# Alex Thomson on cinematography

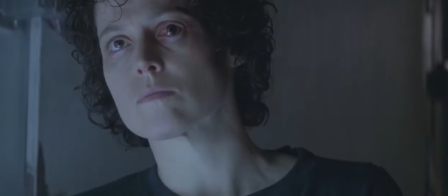It's the raison d'etre of the light, that's where the light's coming from, so you'd like to see it a bit more, you know.
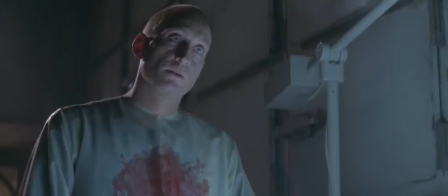It's always a thing that we're fighting as cameramen, that we have a light source, and when you find the film's edited,
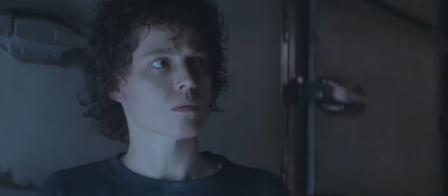you never see where the light is coming from. I did a whole sequence on a picture with firelight, and we never saw the fire.
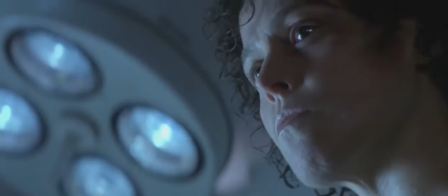I think by this time I'd said, why can't we see the lamp, guys? And I think we pulled it into the shot.
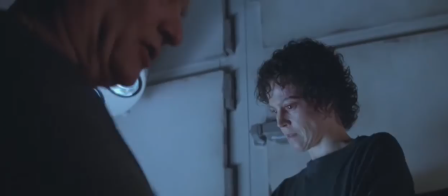it had a sort of curious bluey green feel to it which I kind of re-echoed in the close shots
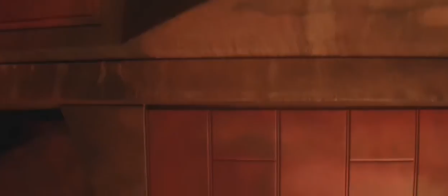and there's the pit the molten lead pit I had something
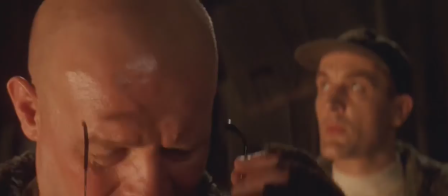like a thousand amps under a large piece of tracing paper and
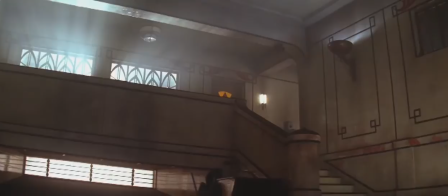I don't know how many small units were under there but it was almost a thousand amps shining under that thing just to try and make it look
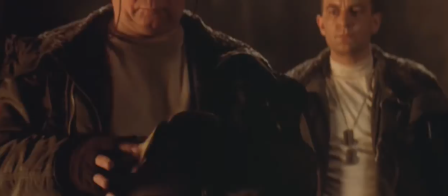really really hot and also to give the effect of the light on the faces that that's where the light is coming from from that from that
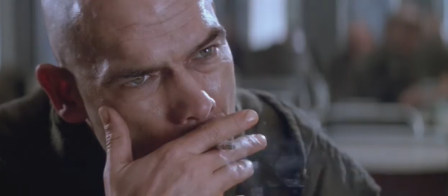boiling lead the commissary or canteen whichever you like to call it
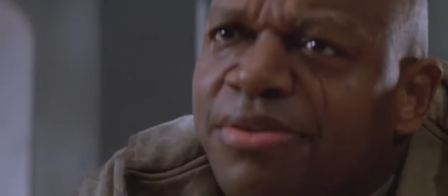is one of the lighter places in in this prison complex because it's lit from the top
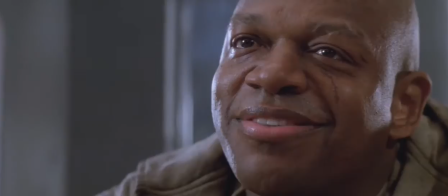and i purposely tried to keep the fluorescent lights above different
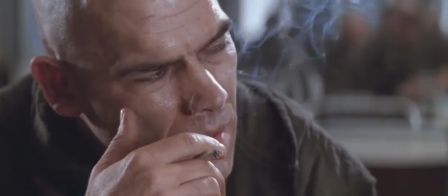colors I mixed the tubes so that it looked more run down sort of less
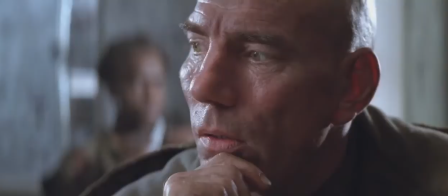maintained you know so that they you know they just put in any kind of tube
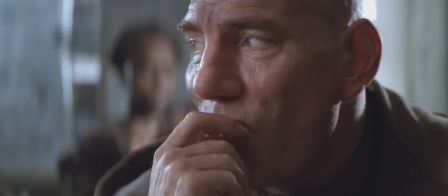that they had handy I think the use of the frame is marvelous you know
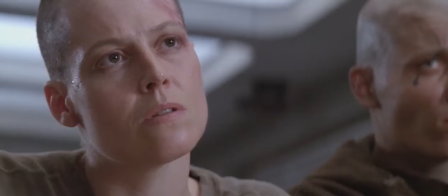with these close-ups and the composition is terrific I think and this is mainly
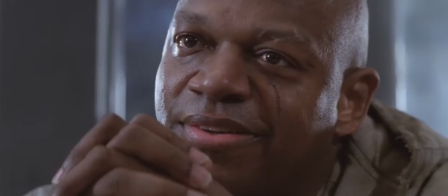entirely due to David Fincher he would position the
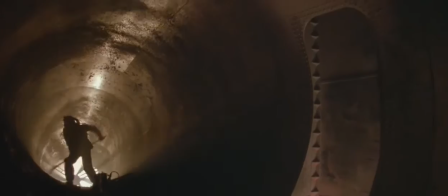camera meticulously on each shot. I think this moving fan is a great idea on Norman Reynolds' part.
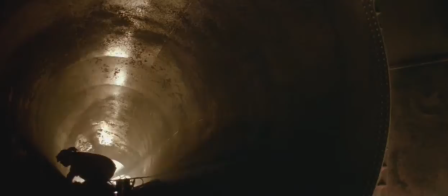It had a marvellous effect with the fan light sort of fan shapes going round.
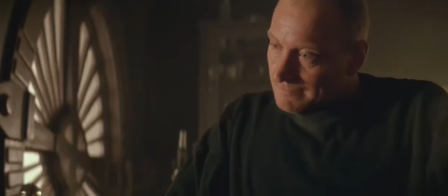It helps to set the mood and because it's moving it gives excitement and so on.
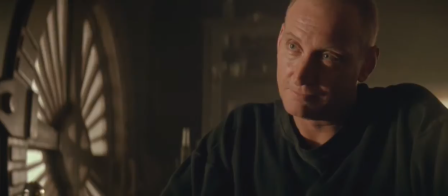Actually the colour of the sets helped what I was trying to do because there was kind of grey which means that you can't,
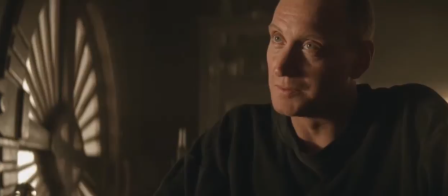white walls are terrible because they kind of thing back at you but this great help I could get odd light onto it and yet it wouldn't blow back on me
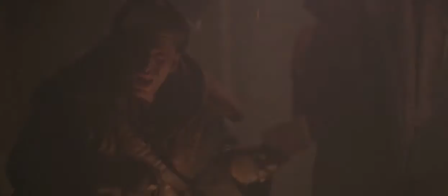it's difficult with these magnesium flares obviously they're so hot
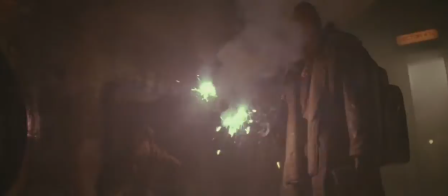that when you pan onto them they give you a reflective ring but
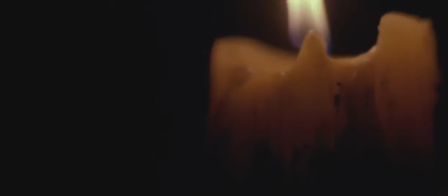in fact I didn't mind the effect I thought it was quite good it doesn't like the actors of
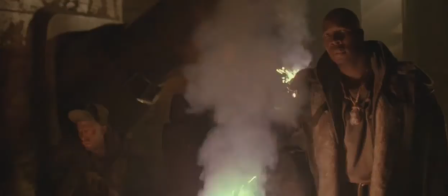course but it's effective to see it in fact lens flare is a
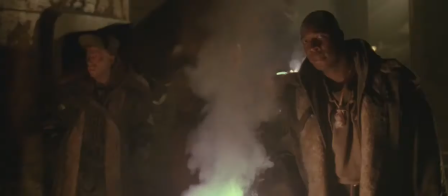mistake really but it's in the manufacturer because the lens is made up of different sections of glass,
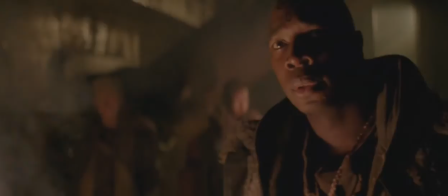you know, some convex, some concave, and often when you get the bright light on the actual frame,
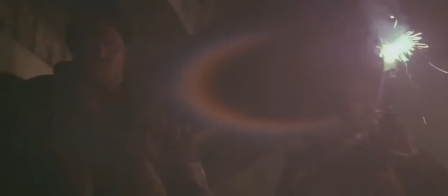it reflects back through the elements of the lens and creates that kind of ring effect.
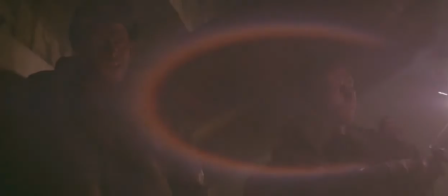You sometimes see it when people pan on exteriors with sunshine.
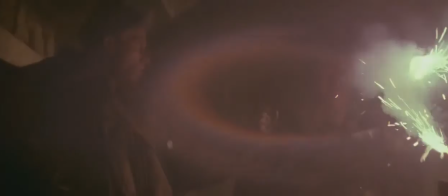You see it when they pan across the sun, you get the same effect back in the lens.
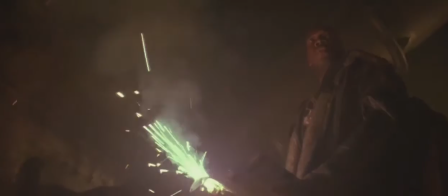Generally speaking, I find it unpleasing, but in certain circumstances it can work for you, as in this case.
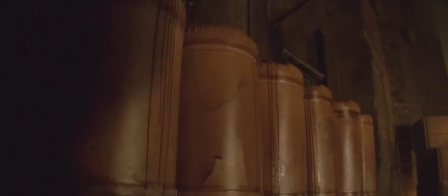I think it's quite acceptable that we see these flares as the light source
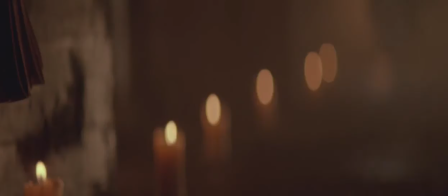moves and of course the ring moves because the reflection comes back through different parts of the elements.
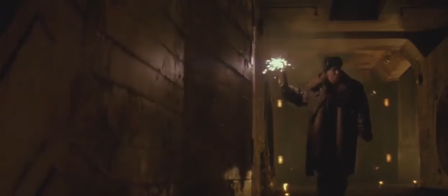But I think it's acceptable in this case and in fact enhances the image.
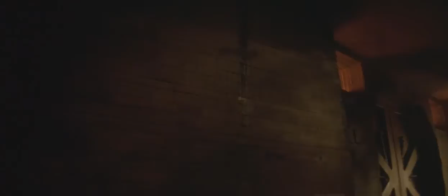Normally speaking on the exteriors I would do everything to obviate that.
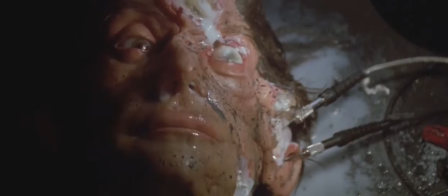I was quite pleased with this practical lamp, which is creating the source of light on Sigourney's face,
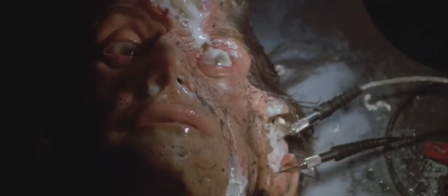as you can see by the moving shadow on her forehead, created by the practical lamp.